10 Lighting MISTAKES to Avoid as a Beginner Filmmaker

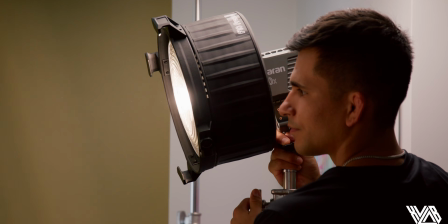Lighting can single-handedly make or break your films. Good lighting can effectively sell the mood or emotion you're wanting your audience to feel. Bad lighting can detach the viewer from the film simply because it doesn't look realistic. What's going on, guys, and welcome to the ZooLab channel. My name is Vinny Signs, and in this video, I'm going to walk you through the 10 most common lighting mistakes.
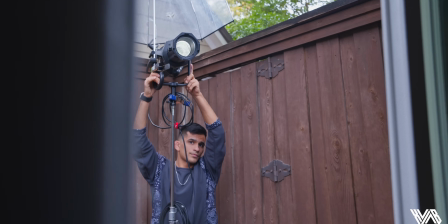Now, this isn't just for beginners, but also for experienced filmmakers and gaffers looking to add something new to their repertoire.
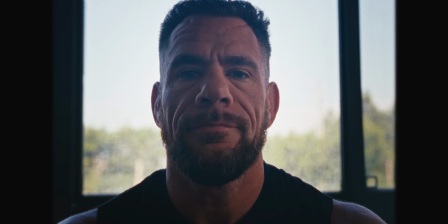Here at ZooLab, we have over 20 plus combined years of experience conducting and filming countless interviews,
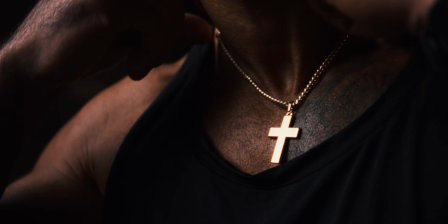talking heads, podcasts, and documentaries, all varying in different levels of lighting complexities and needs.
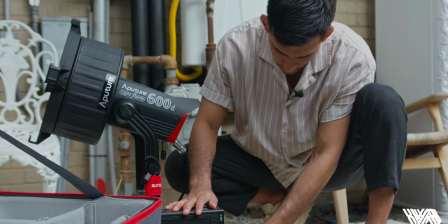Whether it's run and gun or a commercial set, we have firsthand experience in each one of the common mistakes we will discuss in this video.
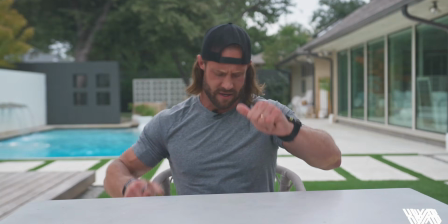Okay, common mistake number 1, lighting for faces, not spaces. In other words, paying too much attention to lighting your subject and not the background.
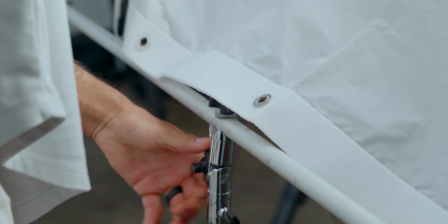This is something I struggled with for so long, simply due to lack of awareness and know-how.
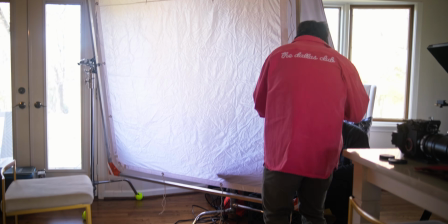In any naturalistic setting, you either have a large amount of sunlight spilling into the room,
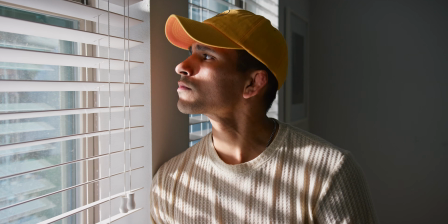or house lights on, a lamp, the TV on. Typically, there's some kind of practical or ambient light in the background. So in order to recreate this in your scenes, you have to be intentional about it.
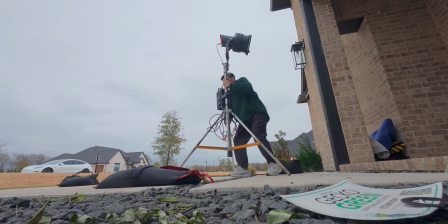Sometimes it's as easy as just putting a light outside of the window in the scene, creating an artificial sunlight.
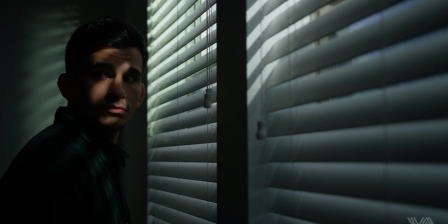Or you can also flick on a lamp or add a practical light like a tube light
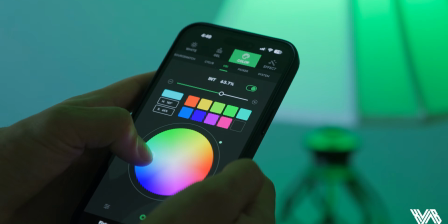or light bulbs or even small LED lights that you can hide in bookshelves or on the floor. One of the most common tools we use for this concept is a spotlight mount.
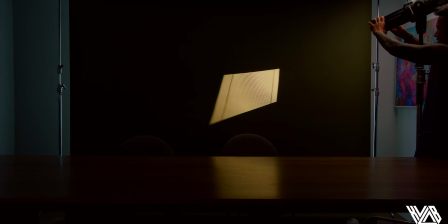You can easily add slashes and textures to the background to elevate the lighting in your scenes.
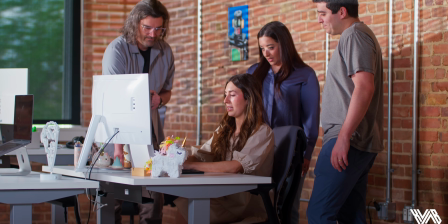We have a whole video breaking down our favorite spotlight mount. In case you're unaware of spotlight mounts, I suggest you give that a watch to get an even better understanding of lighting for spaces, not just faces. Okay, next common mistake I see filmmakers make is not understanding the purposes of soft light versus hard light. Remember, lighting is secondary to the story or mood you're trying to evoke.
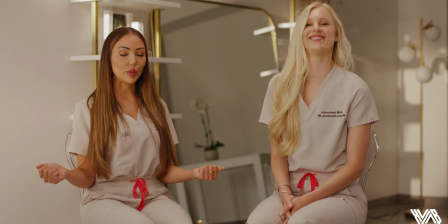If the scene is bright and airy, then the lighting should be soft.
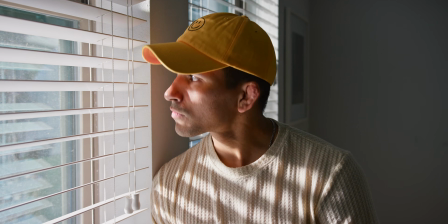If the scene is by a window, then maybe there's a hard sunlight hitting your subject's face. In order to execute whether you want soft or hard light on your subject requires you to really understand your gear.
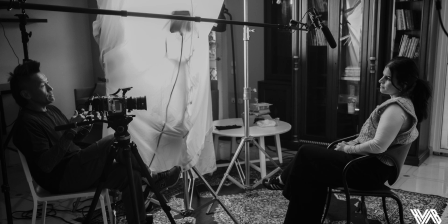Understanding your gear will also make you faster in your lighting setups. There are 2 different types of lights, a point source light and a panel light.
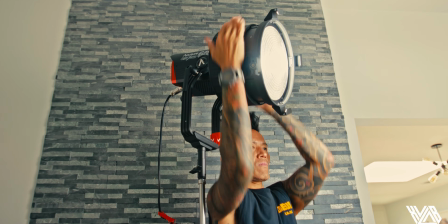Point source lights are typically more powerful, harder sources of light, and panel lights are softer, less powerful lights.
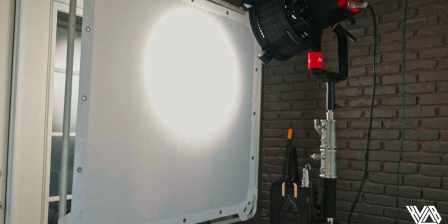Point source lights have more flexibility, in my opinion,
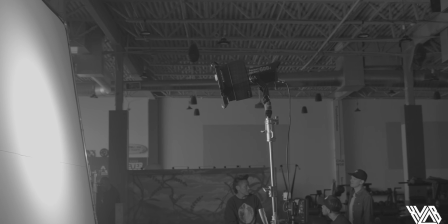because you can use it as a hard source or you can soften it by using a softbox or diffusion rags.
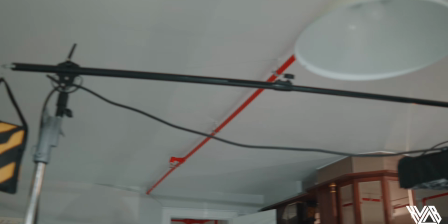Panel lights are commonly used to light backdrops, top-down scenes, or simply used as an easy key light since they're already fairly soft. Let's continue the soft versus hard light discussion with the next common mistake, not understanding light distance. To create a soft light, you want your light source as close to the subject as possible. If you want a hard light, you want your source farther away from your subject. For example, let's start with lighting our space before we light our face.
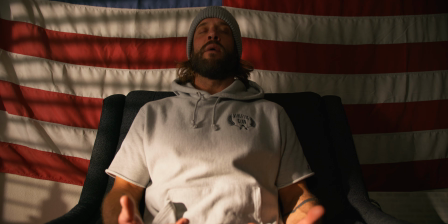If you want to create a naturalistic sunlight coming through the windows, then ideally you would want your light outside to be a point source light.
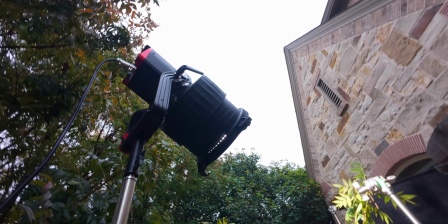Add a reflector dish or a Fresnel to control spill,
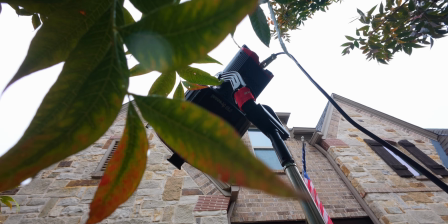and walk it as far back as you can from your window to create distance between your space and the light source to create a natural looking sunlight. Now, sometimes this isn't realistic if you don't have a ton of space, so just walk it back as far as you can. Now that we have the space lit the way we want, let's light for our face.
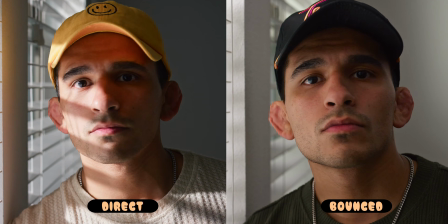For hard light, you want distance, but for soft light, you want your light source as close to your subject as possible.
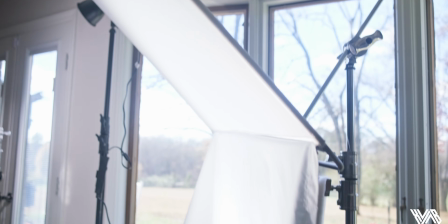You not only want your source to be close, but to be large as well.